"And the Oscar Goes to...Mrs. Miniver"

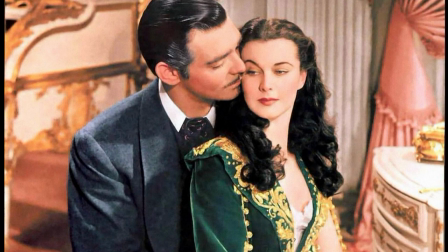Traits I found characters like Scarlett O'Hara and Rhett Butler rarely had, even if I did care about the outcome to that movie.
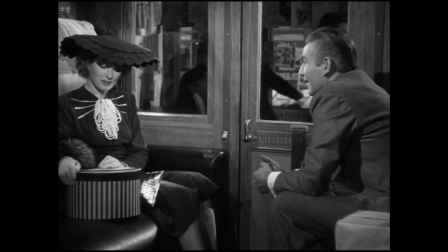All the characters also act like real people, a trait not always present in the old-style acting employed during the Golden Age.
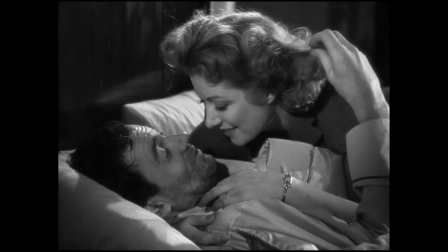They are portrayed brilliantly by the whole cast, Pigeon and Garson having a fantastic chemistry that can be touching, loving, but hilarious as well.
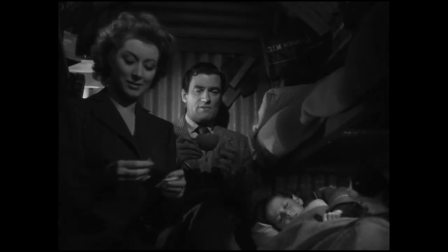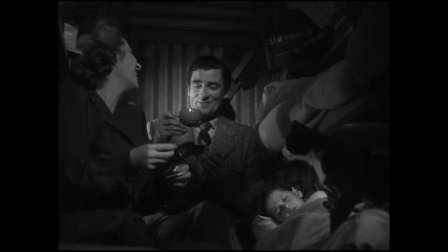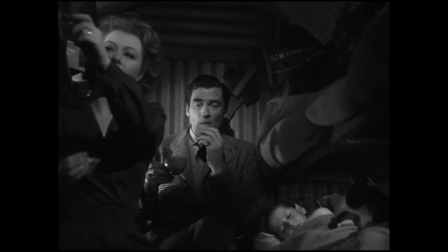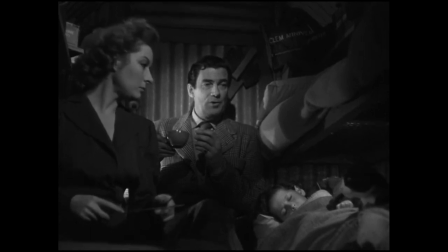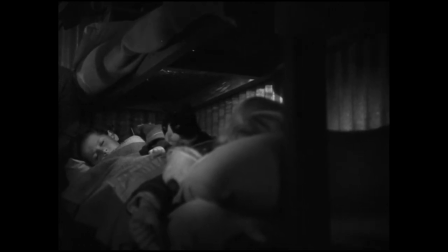I wonder what Toby do if he lost that cap. I don't think. I suppose that's the way to be really happy. Be with something that you just can't live without. Yeah. Or someone.
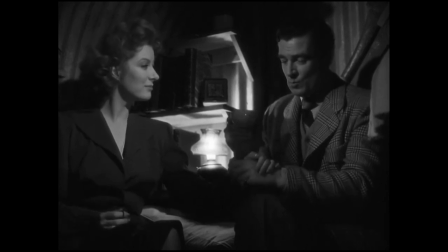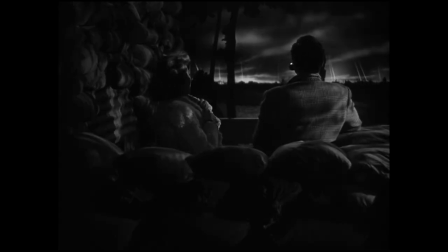Weiler also treats the destruction, chaos, and general veracity of the war seriously and realistically.
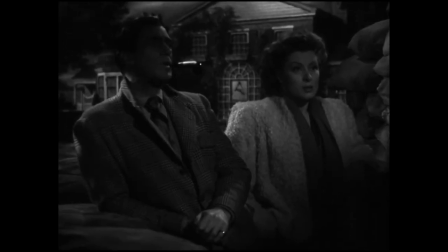He doesn't try to soften the blow or make things too Hollywood-y. I felt the full force of what was going on around the miniverse emotionally and event-wise. while there are some great speeches and pieces of
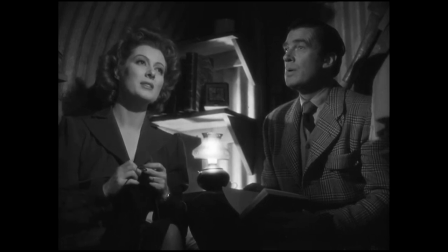dialogue talking about the film's themes Wyler doesn't hit you over the head with what he's showing you or the messages he's trying to get across which is another
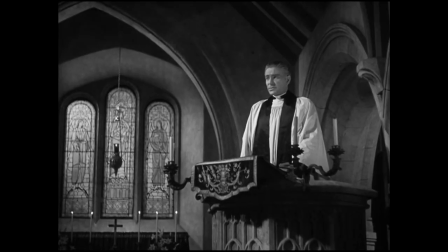aspect I loved about this film near the end of the picture we are presented with the town church that was pristine and wonderful when the picture opened
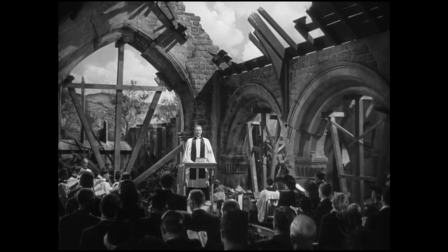but is now a ruin of half-kept-together support structures and walls the destruction the church was undergone is shown to us with a simple pan
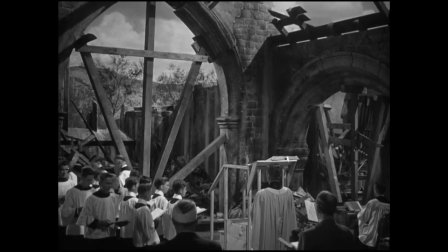up that's it it isn't talked about or made a big deal of.
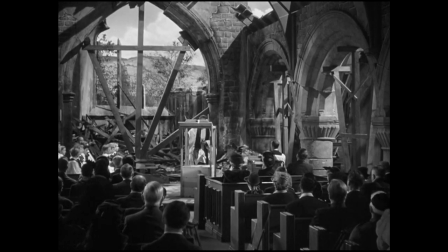The frankness of this wartime image is almost like a sucker punch to the guts that I was warned about in advance but nonetheless still managed to surprise me.
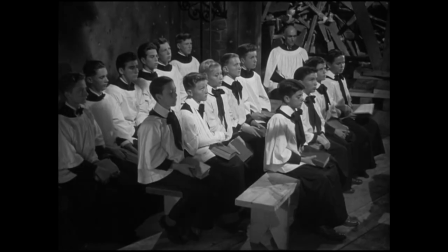During the scene in the church Wyler cuts to the minivers and to other townspeople who have all been worn down by a war that was still far from over when the film premiered.
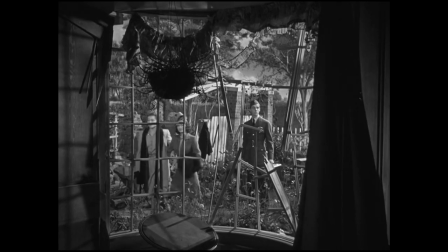Wyler's not just showing us the rubble on the broken glass.
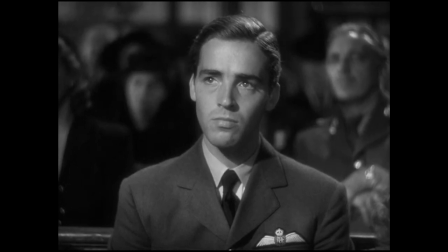He's opening a door into the hearts of these characters and presenting us with the reener that has been working away at them for so long.
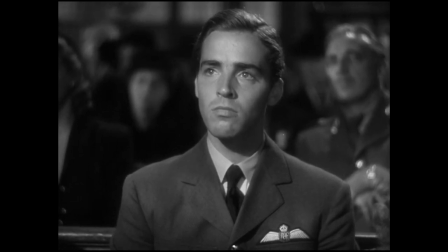All the while, Wyler never moves away from understatement. The characters are emotional, but not in an over-the-top way.
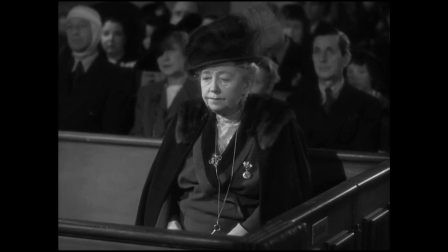No dialogue is even needed. All their pain is clear on each and every face. It's this subtlety and candidness that grants the film its power,
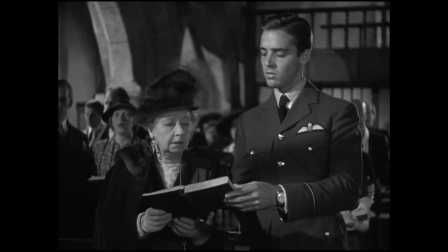and it's what makes it long-lasting, for the emotional suffering of people is timeless and always relevant.
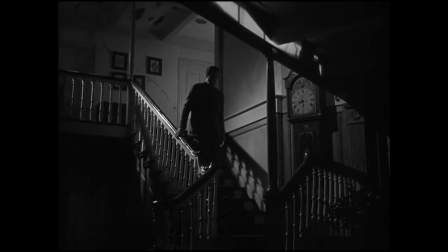Audiences weren't the only ones who liked Mrs. Miniver. The film was hugely influential at the time.
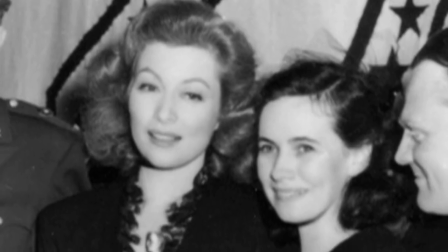It not only won six Oscars, Best Picture, Best Actress for Gert Garson, Best Supporting Actress for Teresa White,
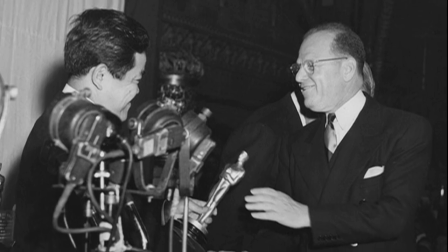Best Screenplay, Best Cinematography for a Black and White film, and Best Director for William Wyler,
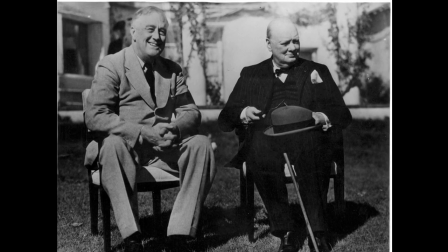but both Franklin Roosevelt and Winston Churchill loved the movie.
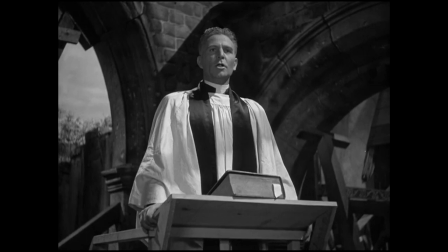The president had the film's final speech translated into numerous languages and printed in leaflets that were dropped into enemy and occupied territories as a morale builder.
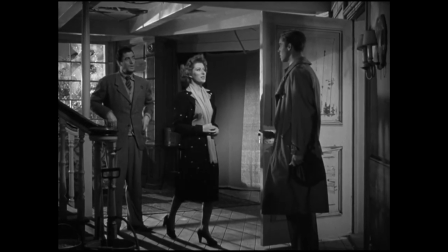Churchill later said the picture was, and I quote, more powerful to the war effort than the combined work of six military divisions.
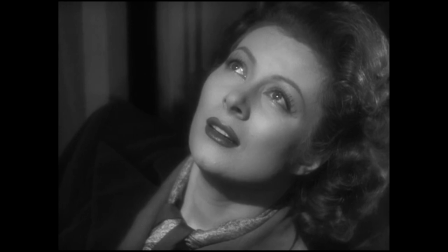Despite all this, Mrs. Miniver, while being known to film buffs, isn't much talked about when best pictures are brought up.
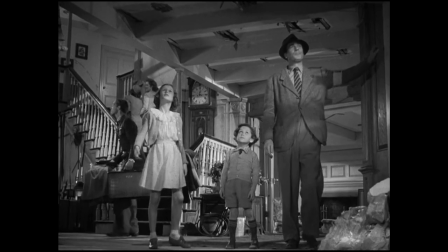I am here to say that this incredibly real,
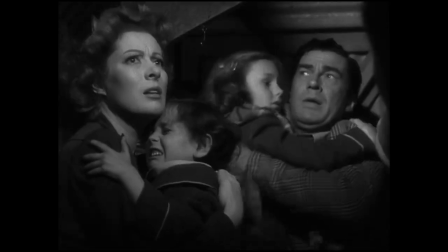illuminating, and often heartbreaking film should not only be discussed more by movie lovers than World War II aficionados,
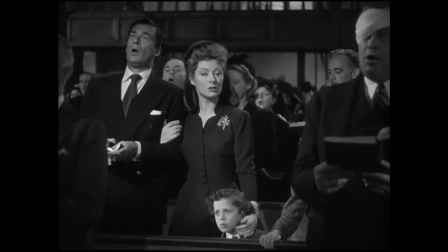but should also be placed up high as one of the best war films of all time.